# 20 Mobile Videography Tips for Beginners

If you give me 5 minutes, I will give you 20 tips for making better videos with your mobile phone camera. You ready?
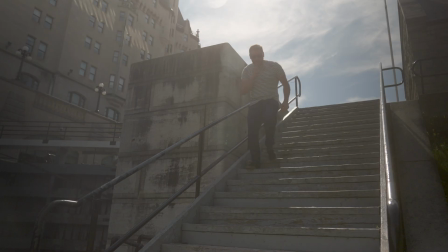0:05 Start the timer.
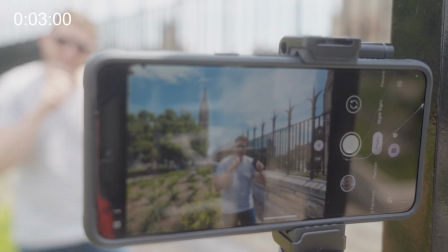0:05 Tip number 1 is work with whatever phone camera you currently have, because great cinematography is not about the quality of your technology.
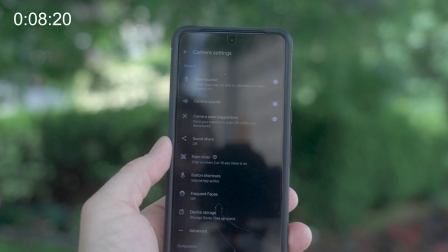0:14 It is about the art of cinematography. Tip number 2, activate your phone's grid.
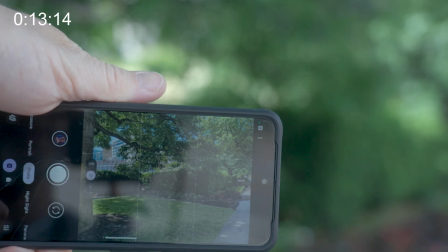0:20 Those lines there. That's what you want. Or like this. Tip number 3, you always want to be respecting the rule of thirds.
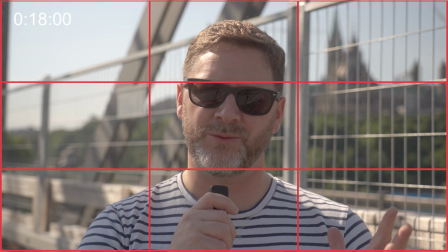0:26 This is why. Good framing, central framing, it can work. This doesn't work because I'm trying to show the building in the back.
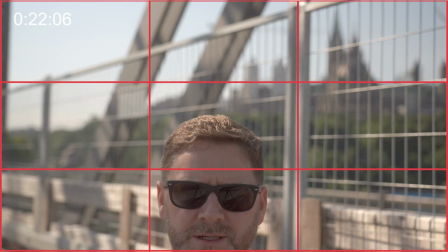0:31 This is weird. This is weird. This is weird. This is weird. I'm a bit weird. Tip number 4, know your shot sizes. Basically, you want a diversity of shot, and I talked a lot about it in this video. Here's a look at what it kind of looks like.
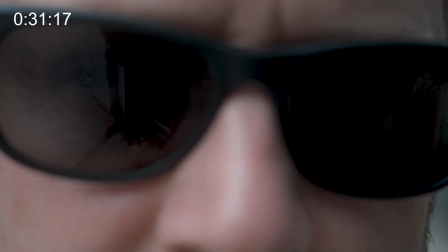0:43 This is a wide shot. This is an extreme close-up. This is a close-up. This is a medium close-up. You get the idea. We also have to talk about color, which accounts for the next 2 tips. Tip number 5, use color psychology. Color communicates certain feelings, and taking advantage of that in your shots will help to make them better. Here's a little test. Which one of these is sad? Which one is happy? Which one is anxious? These colors mean absolutely nothing on their own. We project it on them, and so use it. Wait, pause the timer for a second. Hi, okay. If you're new to my channel, hi. I'm Pat. I've worked in television. I have been a filmmaking teacher, and now my family and I are moving from Canada to Vietnam to live 2 years of adventure under the Southeast Asian sun. So soon, I'll have a bunch of travel videos and stuff. But for now, I keep running around, so let's just get back to mobile filmmaking. Tip number 6 is to use color combinations. Again, with the circles. Which ones are complementary? Which ones clash? Most directors pay a huge amount of attention to color in their shots. Think Wes Anderson. So even if you're making a simple YouTube video, you can use color to really drive home the emotions you're trying to drive home. There are better ways of saying that, but we're short on time. Let's go. Lucky number 7 is for light intensity. A bright sunny day is great for 2 reasons. Number 1, it looks like a bright sunny day. And number 2, it is better for cheaper cameras. Because generally speaking, the cheaper the camera, the less well it performs in low light situations. So more light, better video. But be careful because tip number 8 is to be aware of the contrast between highlights and shadows. Our eyes are pretty good at seeing whatever there is to see, even when there's a high contrast like this. Cameras are not so great, especially cheaper ones. So be aware of high contrast situations and try to avoid them if you can, especially with a phone camera.
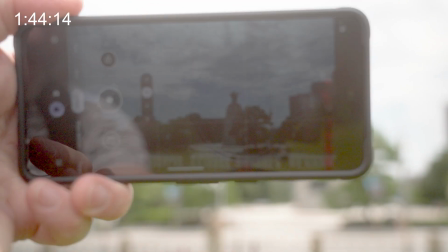2:42 That being said, tip number 9 is to adjust to the highlights when you are filming in auto mode.
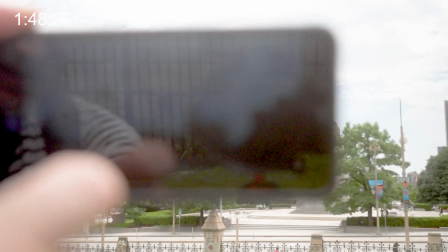2:48 So you just click on the point of where there's the most light and it will darken everything.
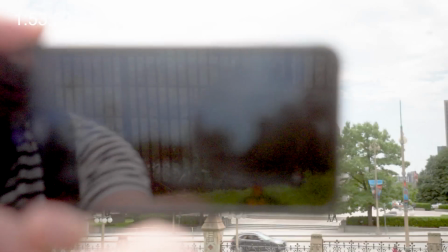2:53 You can adjust it in post-production. If you click on the point where there is less light on the darker side,
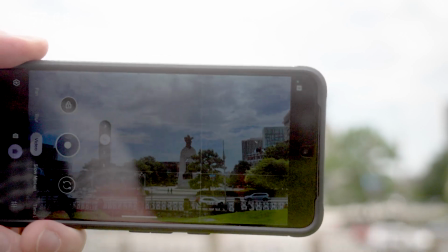3:00 all of this might be blown out and you will not be able to go and recuperate that information.
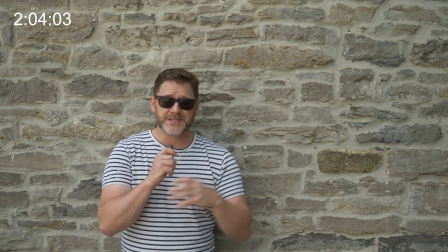3:06 Your shots will be more interesting if there's depth in them. A person standing up against a wall, even a nice old wall, is not that interesting.
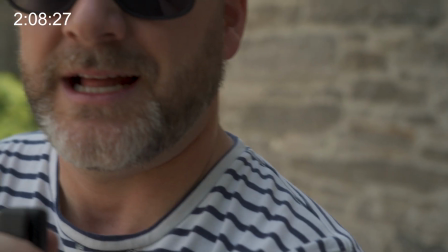3:13 If you just angle your camera a bit, like so, much better. Depth in my shot.
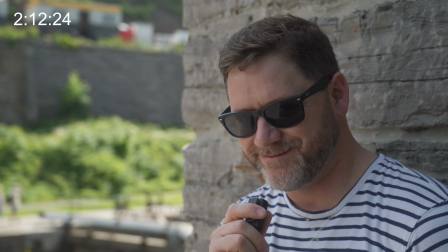3:18 And also, this is my good side. Just kidding. I don't have a good side.
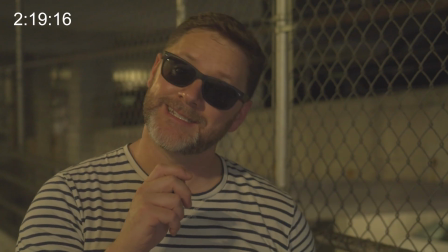3:26 Pay attention to sources of light. Let's call that tip number 11. Now behind me is very little light.
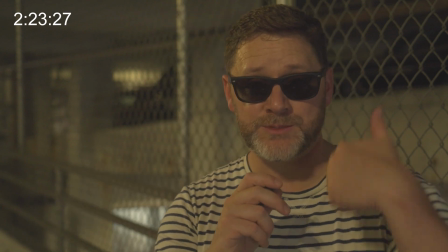3:32 If I move like this a bit, already there's more depth in my scene because there's that light down there.
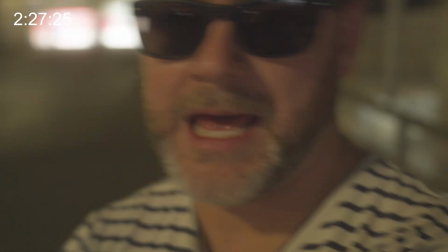3:37 But I could turn my camera like so, and automatically I've got more depth.
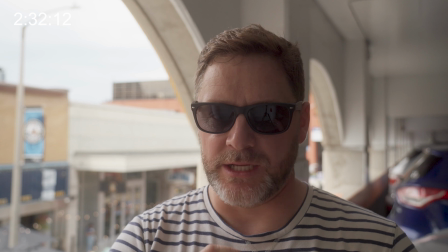3:42 Isn't that interesting? But you don't only want to flood your scene with light. You want something more cinematic, a nice look.
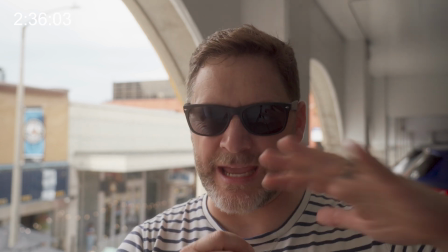3:48 This right here is improvised 3-point lighting.
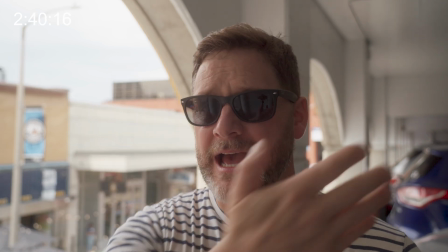3:51 So I have a main source of light on this side of my face, and I have a bit of light coming from this side, which is reflecting, which is a fill light.
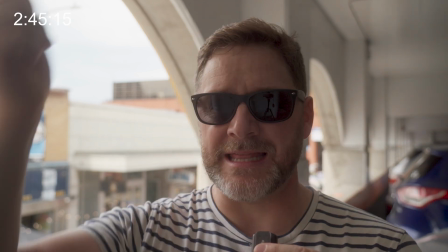3:59 So it's evening out some of the shadows. And then behind me, I have a backlight.
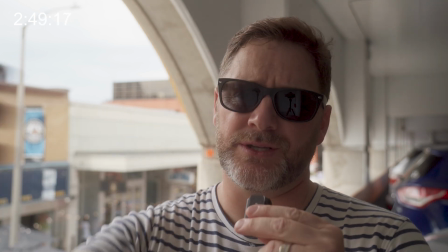4:04 So this is light that is detaching me from the background. It is also adding depth in my scene.